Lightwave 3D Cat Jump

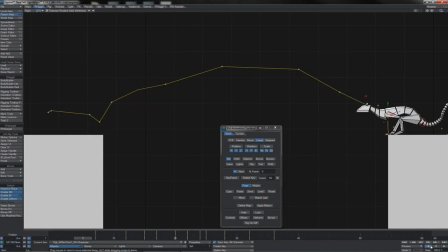37:22 What we see is it's still got this nice even spread of the speed at which he moves, and we do sort of get this sense of spring as if he's coming off his forelegs there. It's as if his forelegs are pushing him backwards. And also on the rear legs we do get this sense of them sort of catching his weight,
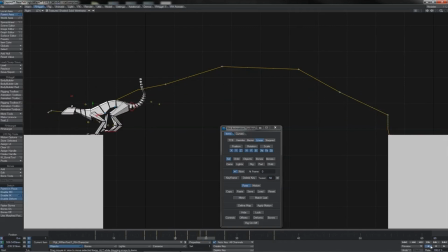37:40 and of course as he, you know, hits and plops down, his spine bends, sort of, you know, slowing his momentum, slowing his acceleration, and with his body and his muscles catching his weight there. So what we're seeing is that we've got that kind of motion symmetry working in our guy here as well.
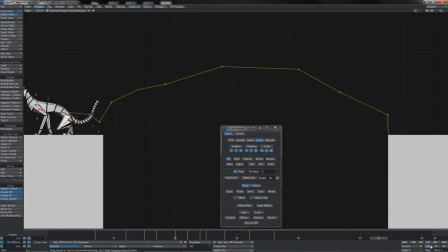38:00 We might have wanted to check this out before to see how it was looking. Of course, as I said, that will show you problems with your timing and your spacing, but looking at it at this point is okay.
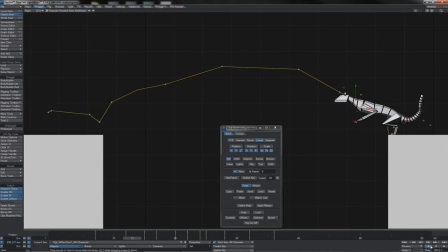38:12 And what we see, or what I think we're seeing, is that, you know, we've got a pretty good result here, whether we're playing backwards or forwards. And so that does help give us the idea that our timing and our spacing is working well at this point in time.
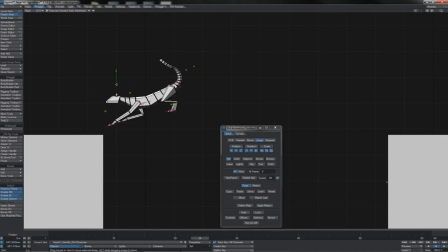38:30 Now, the one thing I've not animated at all yet is the head itself. We've animated the neck, but not the head. And that is just on this float controller. So, of course, that's maintaining its rotation at all times. Now, largely, he will start to, you know, roughly keep his head on a level, but not completely.
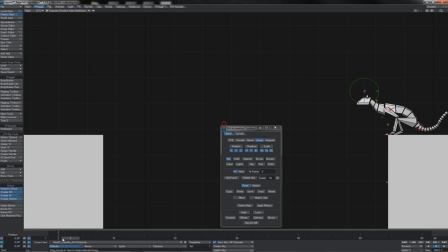38:49 So we will start to put some little moves on that. As he's coming down, I'm going to keep it held there until 3. And then just after he gets into his low, so about frame 8, I'm going to have it pitched down ever so slightly, like that.
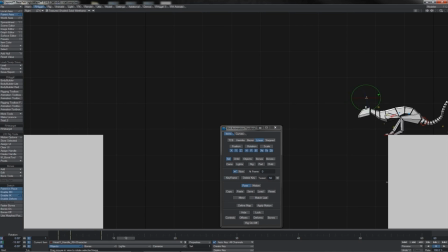39:07 And we'll have him hold that till, let's say about here, frame 13. And as he leaps forward to, let's say, somewhere here, frame 18, we'll start to bring it up like this.
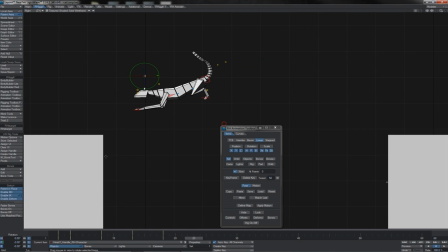39:22 As he comes across and is coming close to his landing, we'll start to dip it down again, so he's actually looking, of course, at his landing point. And then as he comes in here, catching himself, he starts to pull his head up to,
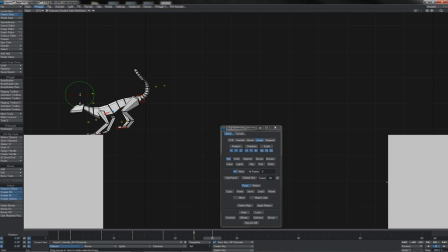39:40 well, in pretty much the same reason he brings his neck up, to stop himself face planting. And as we come here to 29, we'll make it pitched up a little like that as well. And by this point, it kind of started to come down a bit more again, and we'll just throw a hold on it there.
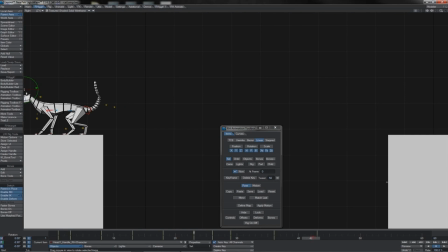39:58 I can maybe just have a bit of overshoot. So how does that look? Ah, that's nice. Look at that little head bob that we've got in there now. That's starting to look pretty sweet, I think. Again, just take a look at our motion in full speed. Oh yes, that look at what that head does when he lands.
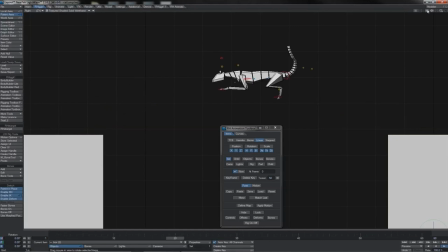40:16 That looks really quite nice now. That, whoop, see that?
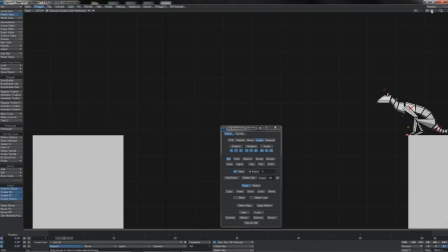40:20 Looks really good. Sort of dips his chin up, just making sure not to hit himself in the face as he lands on the opposing platform there. So all in all, pretty good, I do believe.
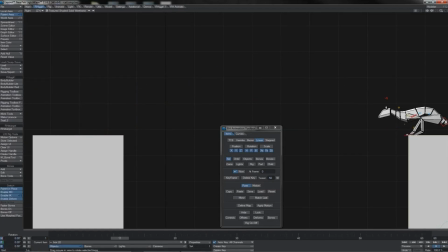40:36 Let's just have another little scrub through to see if there's perhaps something else that we could want to change. Let's just have a look at these neck poses there. Yeah, I'll bring the neck up on that frame, give him a greater sense of push.
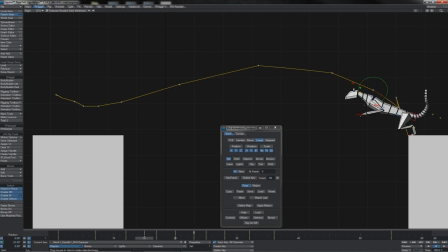40:55 And on this one, 2 frames before it, I am going to bring it down ever so slightly again, just to exaggerate the lift-off power. Okay, at that point, that's a little strong there, so I'm going to move that forward 1 frame.
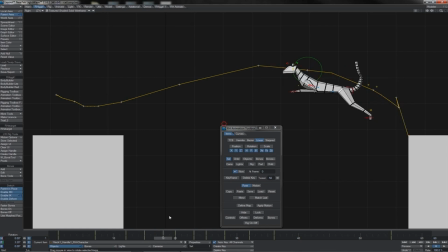41:09 So that slows it out a bit. And yeah, it's still actually possibly a little strong, so let's bring it more into a straight line with the spine. See how that looks. This point, bring it down.